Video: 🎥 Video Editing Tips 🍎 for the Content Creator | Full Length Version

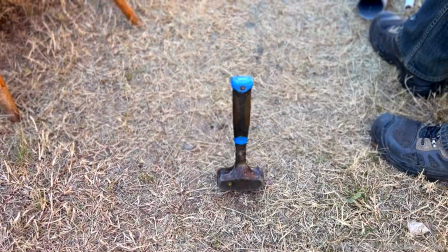2468s
It enhances the feeling for the viewer and adds drama. In this case, we add the sound effect to a noise that already occurs.
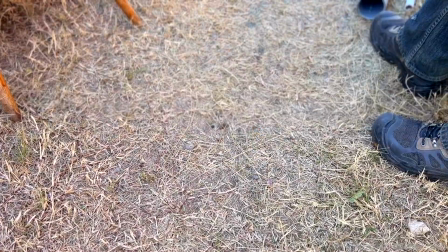2476s
However, if the effect is not timed properly or it's too loud, it distracts the viewer.
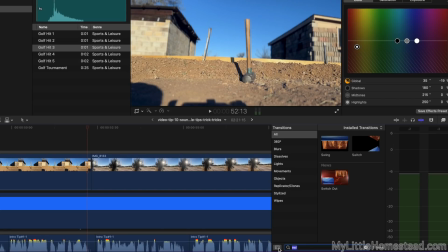2481s
We find they work best if they are subtle. Transition scenes can include sound effects to help communicate a new location or segment.
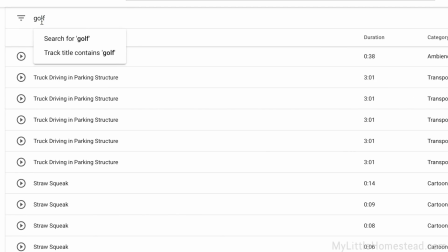2488s
A popular one to use is the swipe, which works well with the golf swing sound. It is shortened or lengthened to match the movement.
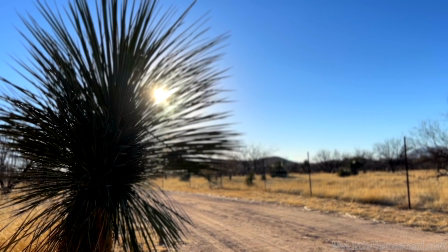2495s
This transition is used to make a quick scene change. Try it with or without the sound effect and pick which one you like best.
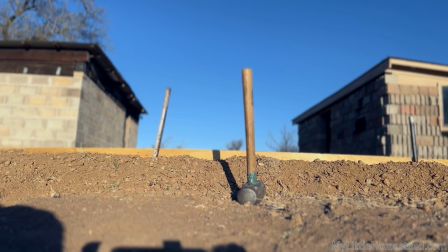2502s
Remember to lower the volume so we can hear it, but it doesn't dominate. Another favorite sound effect is the strong wind.
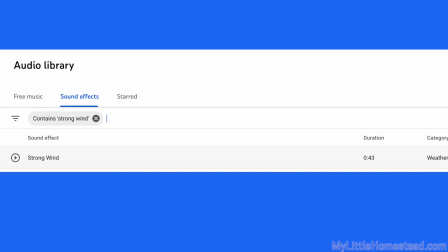2509s
As you may be aware, quadcopter shots do not have sound, so it works best for drone footage.
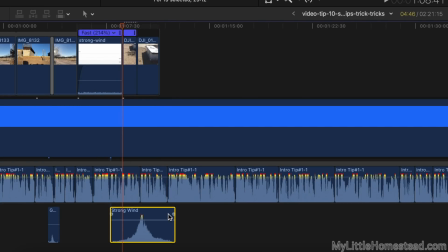2514s
Again, matching the wind noise to the movement and as low as possible will enhance the shot. Remember, silence can also be a wonderful sound effect. It creates awkwardness and is a favorite used in many funny videos.
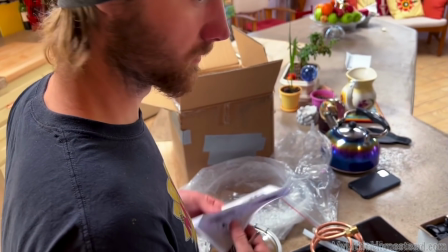2527s
Awkward silence is made more effective when music and the sound effect end at the same time.
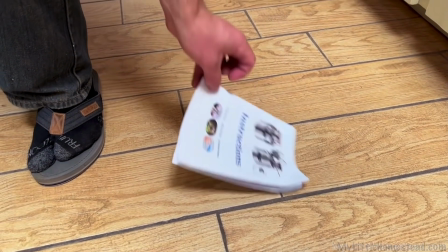2533s
Sound effects come with some editing software. YouTube provides effects that can be used in videos.
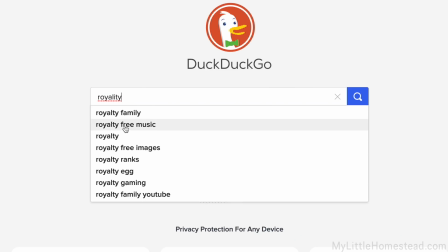2539s
Sounds can also be purchased or downloaded copyright-free online. We use sounds from all of these sources, or we record our own.
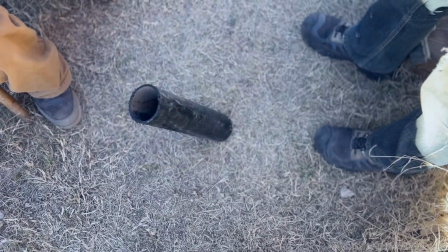2546s
It's simple to do. Create the sound, put a microphone on it, and add it to the scene. Using sound effects can be a lot of fun when used tastefully.
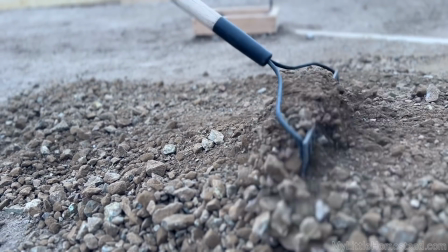2553s
The sound should be appropriate. Adding a cartoon sound to a serious scene is distracting.
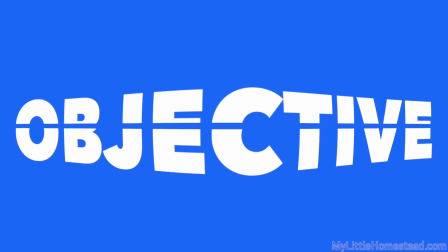2558s
If someone comments about the sound effect, good or bad, we haven't done our job. Our objective is to make sound effects, like transitions, seamless.
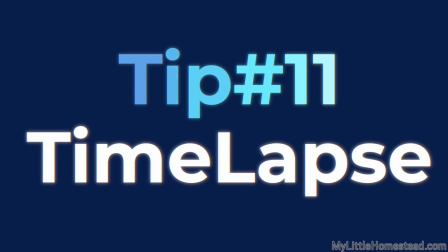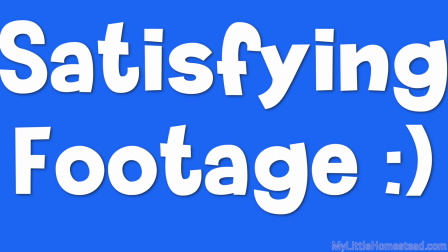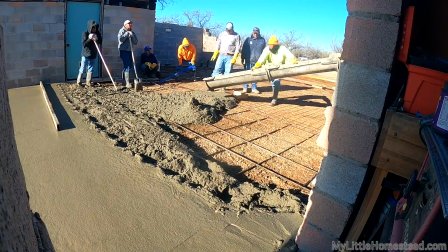2577s
Timelapse is an how-toer's best friend. It shows a long, detailed job in a short time.
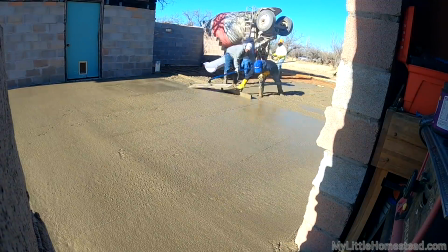2582s
By showing every movement made, the viewer clearly sees the entire process.
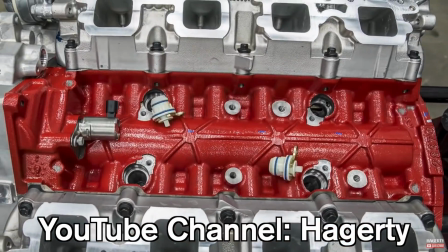2587s
The creative time-lapse footage found on the internet today is both intriguing and informative.
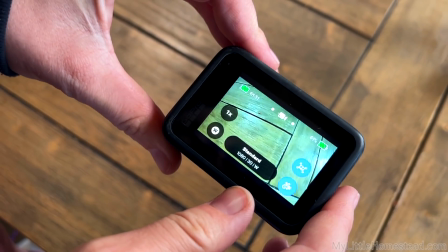2592s
Our favorite time-lapse camera is the GoPro. It has a wide-angle lens to capture established shots.
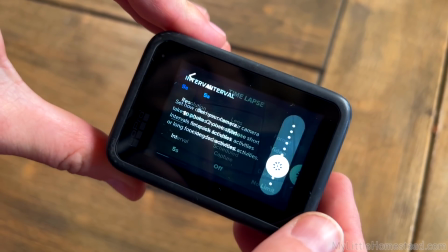2597s
The current picture setting allows for one picture every half second to every 60 minutes.
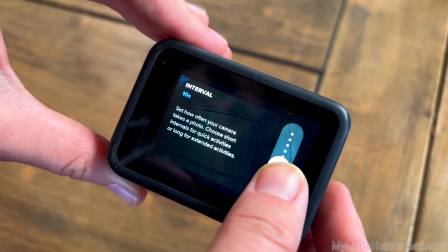2602s
We usually set ours at one picture every 5 seconds, unless we're filming something like a sunrise.
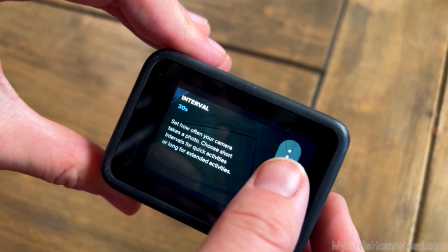2607s
Then it's set higher, like 1 in 30 seconds. In edit, we can speed up or slow down.
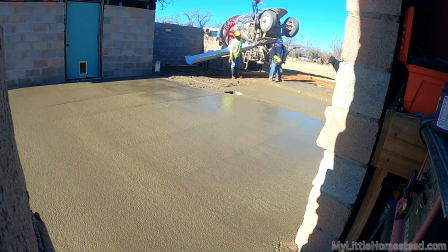2612s
Time-lapse footage sometimes moves so fast it's hard to see what's happening. This is where we put our communication skills to work.
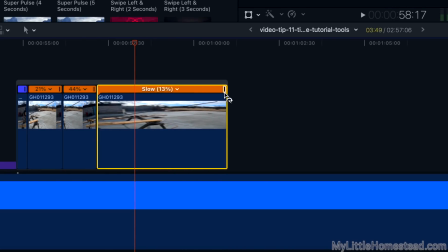2618s
We can speed up to a spot in the footage and then slow down, maybe as much as 10%, to allow the viewer to take in exactly what's happening.
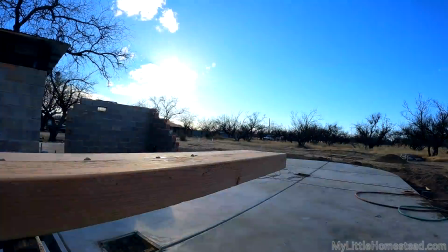2626s
Although we mostly use time lapses on our projects, we also like to use it on sunrises or sunsets, as mentioned previously.
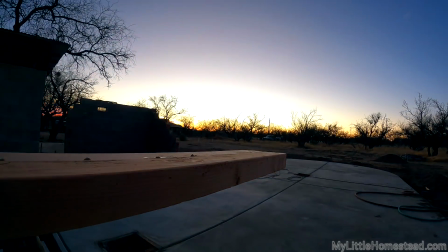2633s
These can make great transitions as they indicate a new day or an evening time. Time-lapse gives us great flexibility. It's steady footage because it usually sits on a tripod, and it can be used for missing B-roll.
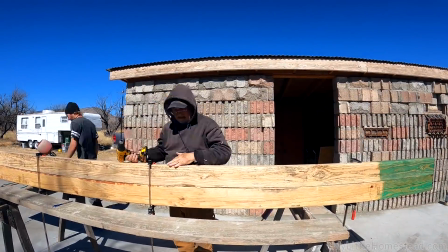2645s
However, dumping raw footage expecting it to communicate doesn't always work. It may contain sections that need to be cut.
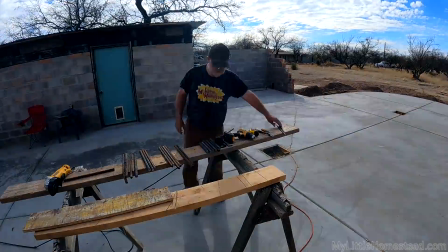2651s
Content may not be in view because it's blocked out, too small to see, or someone walks away for lunch.
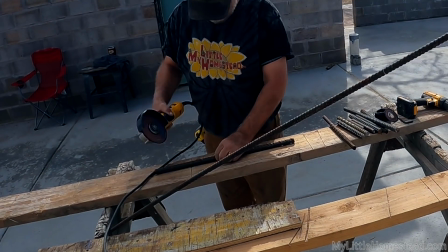2657s
We may need to zoom in, slow down, or speed up to make it understandable to the viewer.
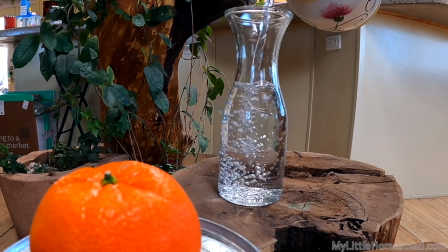2662s
Slider equipment moves the camera slowly on a track to create a more intriguing time-lapse visual.
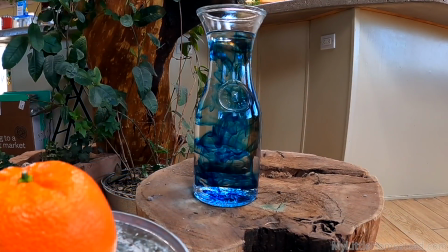2667s
They work best close up to an item while the main focal point remains in the background.
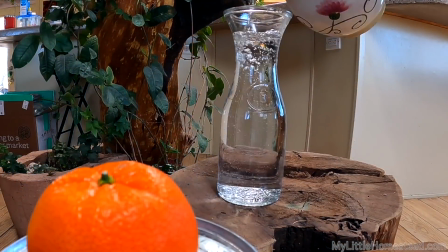2672s
We set up a slider for projects that require steady work for about an hour. If we walk away from the job during the slider shot, it will create a jump in the timeline.
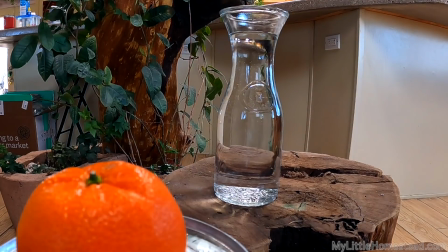2681s
That section of footage will need to be edited. We could speed it up, or one trick is to zoom in on the footage at the point of the change.
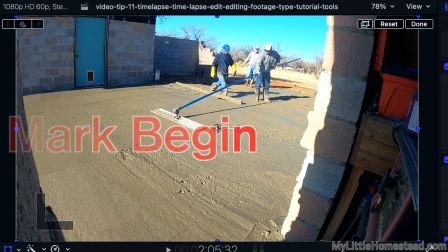2688s
We play with the footage to find out what works best. We can also create movement of time-lapse footage in the editor.
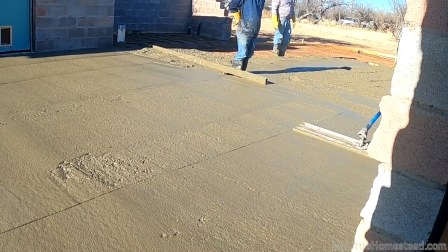2694s
Our rule of thumb is to move fast or very slow using a pan or zoom. We usually play with different speeds when editing to find out the one that is most desirable.
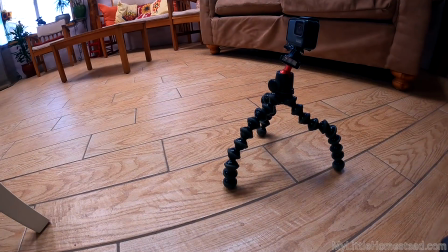2703s
You can use a time-lapse camera to create a stop-action short.
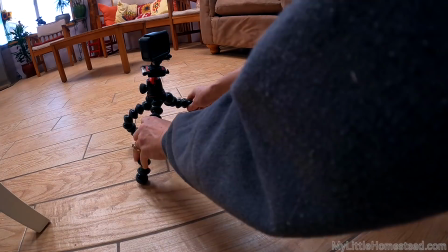2707s
When filming, move the object, take your hand away briefly, then repeat until the object reaches its resting point.
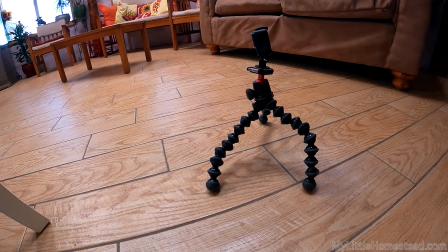2713s
In edit, cut the frames that show your hand, and you have a simple stop-action animation.
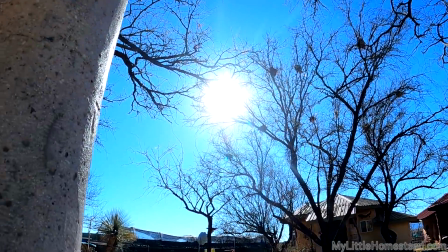2717s
Next time when you drop time-lapse footage, think about exactly what you want to communicate.
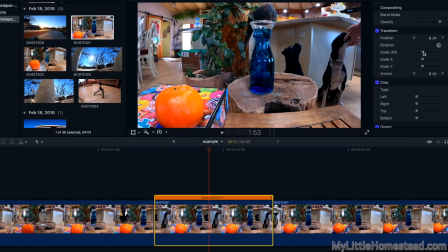2722s
Look for those hidden nuggets that sneak into your footage like a dog, cat, or a wild squirrel,
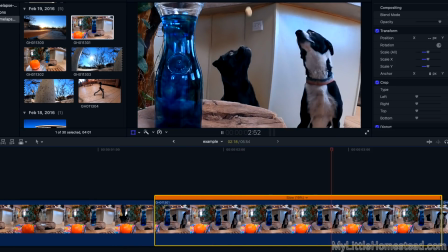2727s
and take time to zoom in, slow down, and add that unique variety to your show.
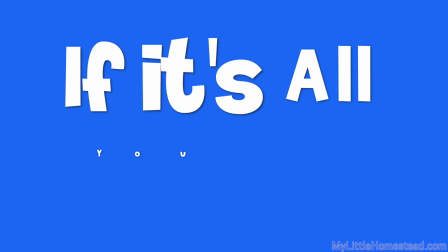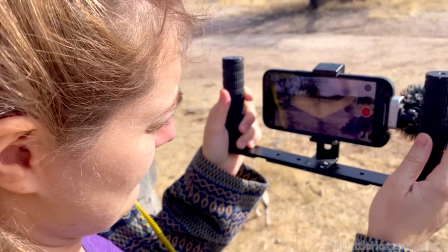2741s
Every video we produce has footage that needs adjustments.
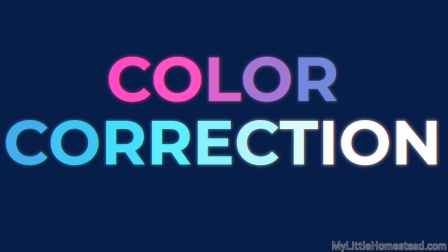2744s
Sometimes it's as simple as color correction, but other times it can be problematic due to the careless filming creating bouncy footage.
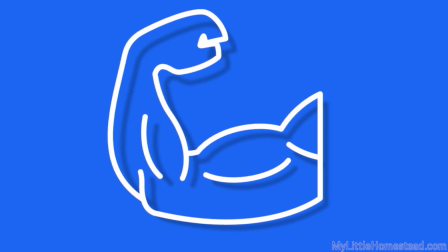2751s
This is one of our biggest challenges. More viewers are watching on large computer monitors and big screen TVs.
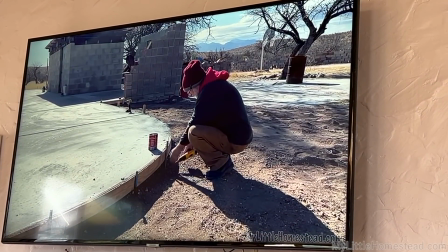2757s
The larger the device, the more prominent the movement.
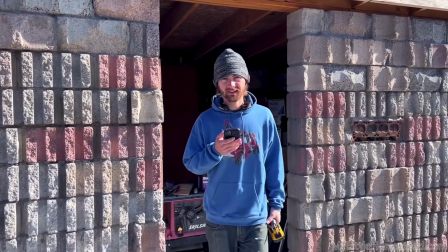2760s
The millennial crowd and younger viewers can handle lots of movement, but the older folks silently protest and don't watch.
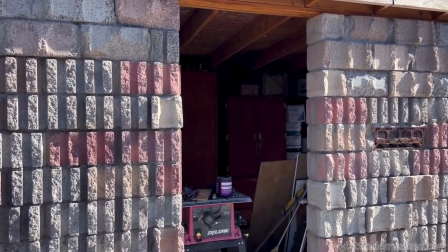2767s
Here are several ideas on how to correct wild moving footage.
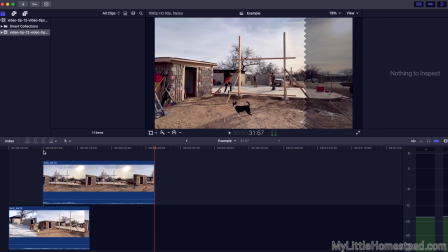2770s
The easiest way is to run good B-roll over the top or reshoot, but let's assume this is not an option.
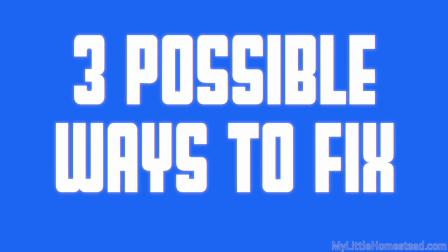2777s
Here are 3 possible ways to fix it. We use slow-mo in the editing software to slow down the footage.
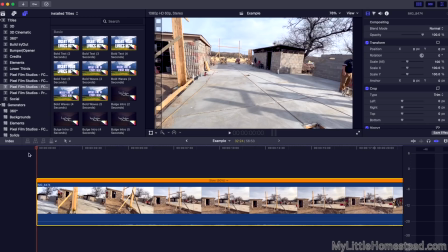2783s
We shoot at 60 frames a second, so slowing down at half speed will give us 30 frames a second.
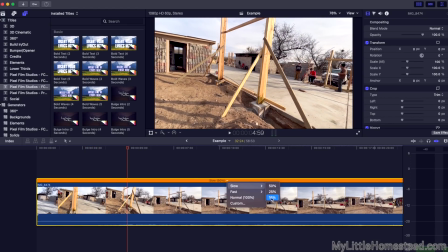2788s
This gives us a smooth view, but if we slow it down more, it will look choppy. This still may be a better option than the fast, unrecognizable picture.
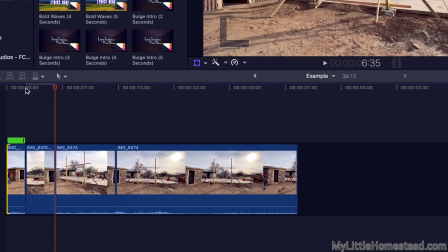2797s
Another idea is to use a still photo and add movement to it by very slightly zooming in using the editing software.
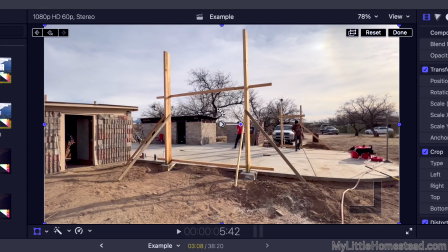2804s
Slight movement is the key. If it moves too much, it looks unprofessional.
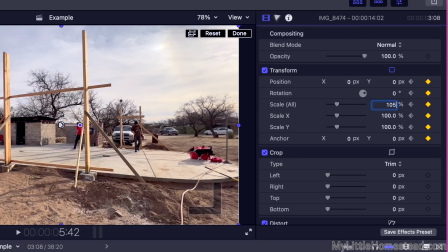2808s
The zoom could be something like 100% at the starting point of the clip to 105% to the end point 3 seconds later.
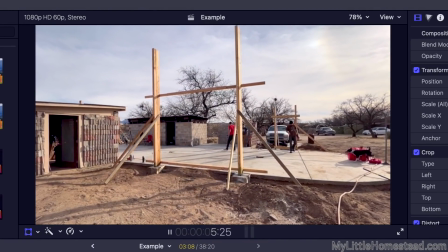2816s
It gives the scene a little life. Lastly, we use the stabilization feature in the editor.
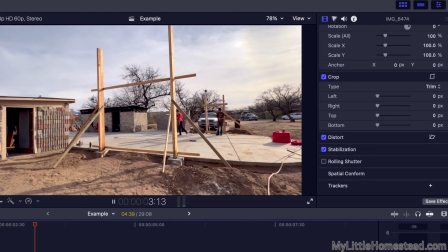2821s
This works excellent sometimes, but other times it creates more of a problem. We like to test it with each scenario.
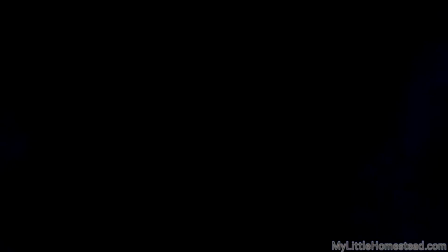2827s
Fast-moving, jolty footage will usually not work as a stabilization stabilization software will zoom in it too much and we can't see the scene.
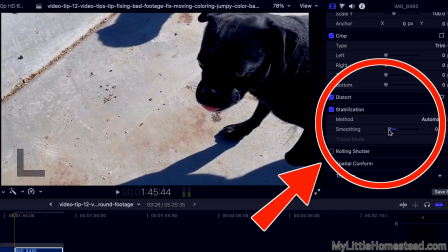2834s
Sometimes it's as easy as adjusting down the stabilization setting to fix it.
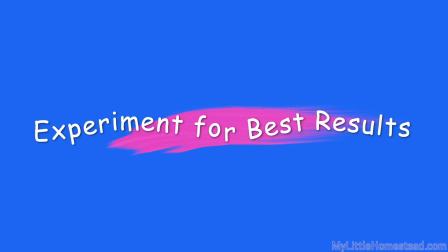2838s
We have to experiment with one or more of the above correction methods to find the one that works best.
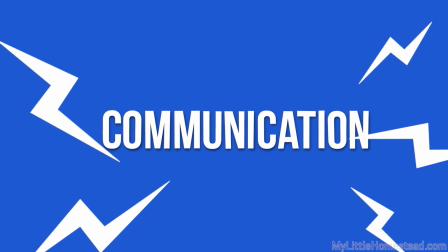2843s
The important thing is that the show is communicating visually to the viewer. Even the worst footage will work with a little finessing.
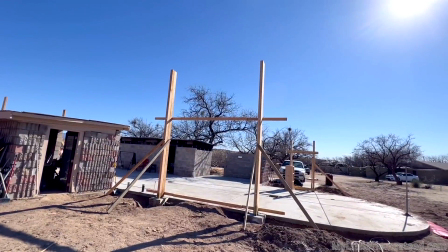2850s
Cameras today have quick zoom in and zoom out features that work while filming.
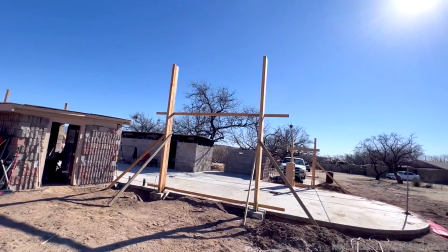2854s
This is great to use, but we are careful how we place them in the show.
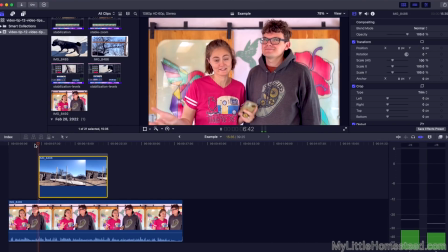2858s
If we have someone narrating and B-roll running over the top, the footage should not make vast sweeping movements like with the zoom in and out.
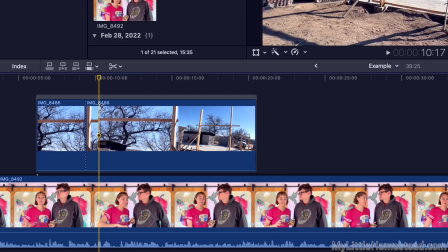2866s
This is because talking scenes are slow scenes, so footage should coincide.
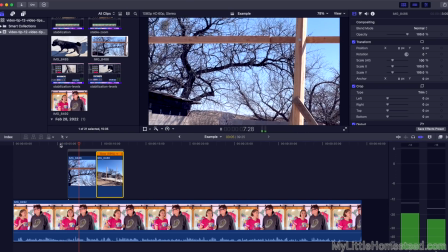2871s
We cut those movements out and save them for a faster section of the show, such as music montages, intros, or exits out of the subject.
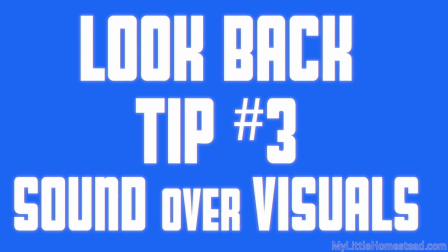2881s
Audio is of utmost importance. We discussed in tip 3 the corrections we typically make,
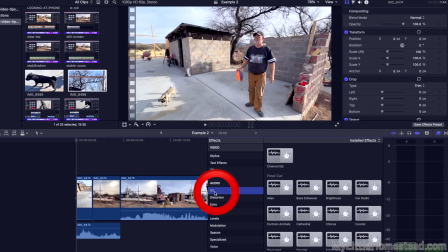2887s
but more can be done if footage has obnoxious background noises, things such as wind, airplanes, or dogs barking.
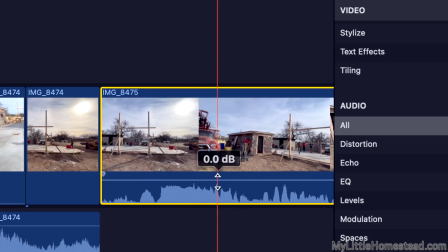2893s
There are audio effects available that sometimes help to lower the amount of obnoxiousness.
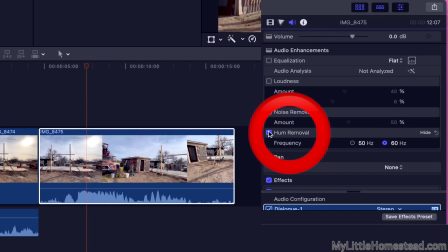2898s
These are called low cut for wind noise reduction and hum removal for a steady background sound like lights or machines.
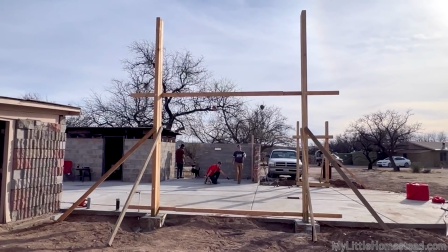2905s
Another problem can be something in the background that we don't want to see, like a license plate or home address.
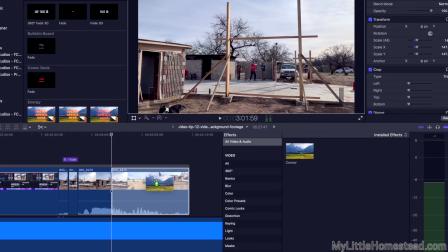2911s
We can use the sensor or blur effect and move it over the problem area. If the problem is on the edge of the shot, you can simply zoom in a bit.
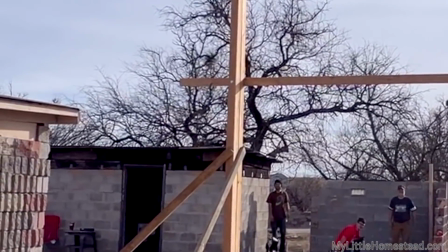2919s
Some of the newer smartphones come with a cinematic video setting. This automatically blurs the background, called depth of field.
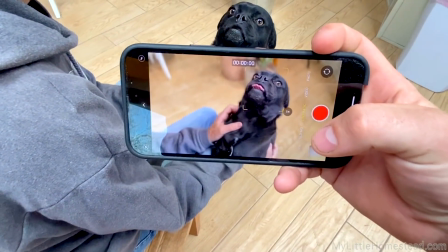2925s
It makes for beautiful footage and indirectly keeps the background private. No editing required.
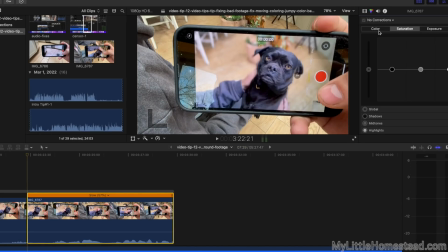2931s
Coloring is an additional correction we apply to our footage. Color preference is unique to each content creator. For us, every clip usually gets a touch of blue, saturation, and either lightening or darkening.
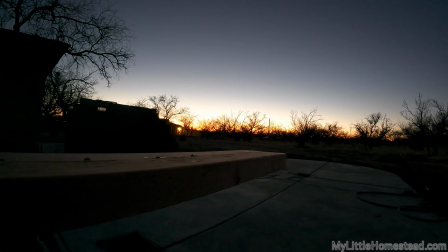2943s
If the clip is very dark, like something filmed at nighttime, we usually don't touch it because there's not much we have found to fix it.
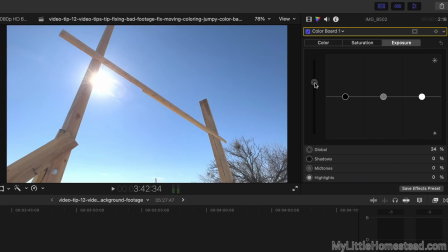2949s
Clips that are too light are easy to darken by adjusting the brightness contrast levels.
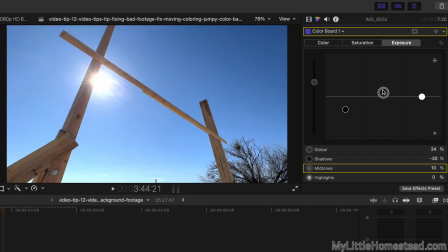2954s
We usually play with the settings until we like what we see.
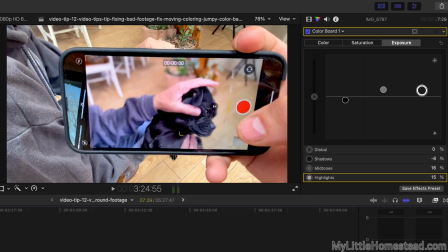2957s
If there are not people present in a clip, such as animals or nature scenes, we add more saturation to pop it.
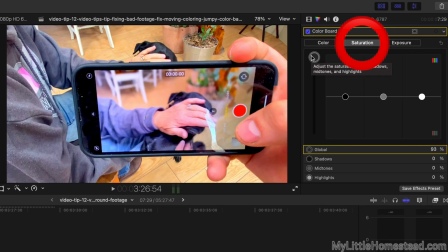2963s
Using too much saturation on people clips will turn skin red.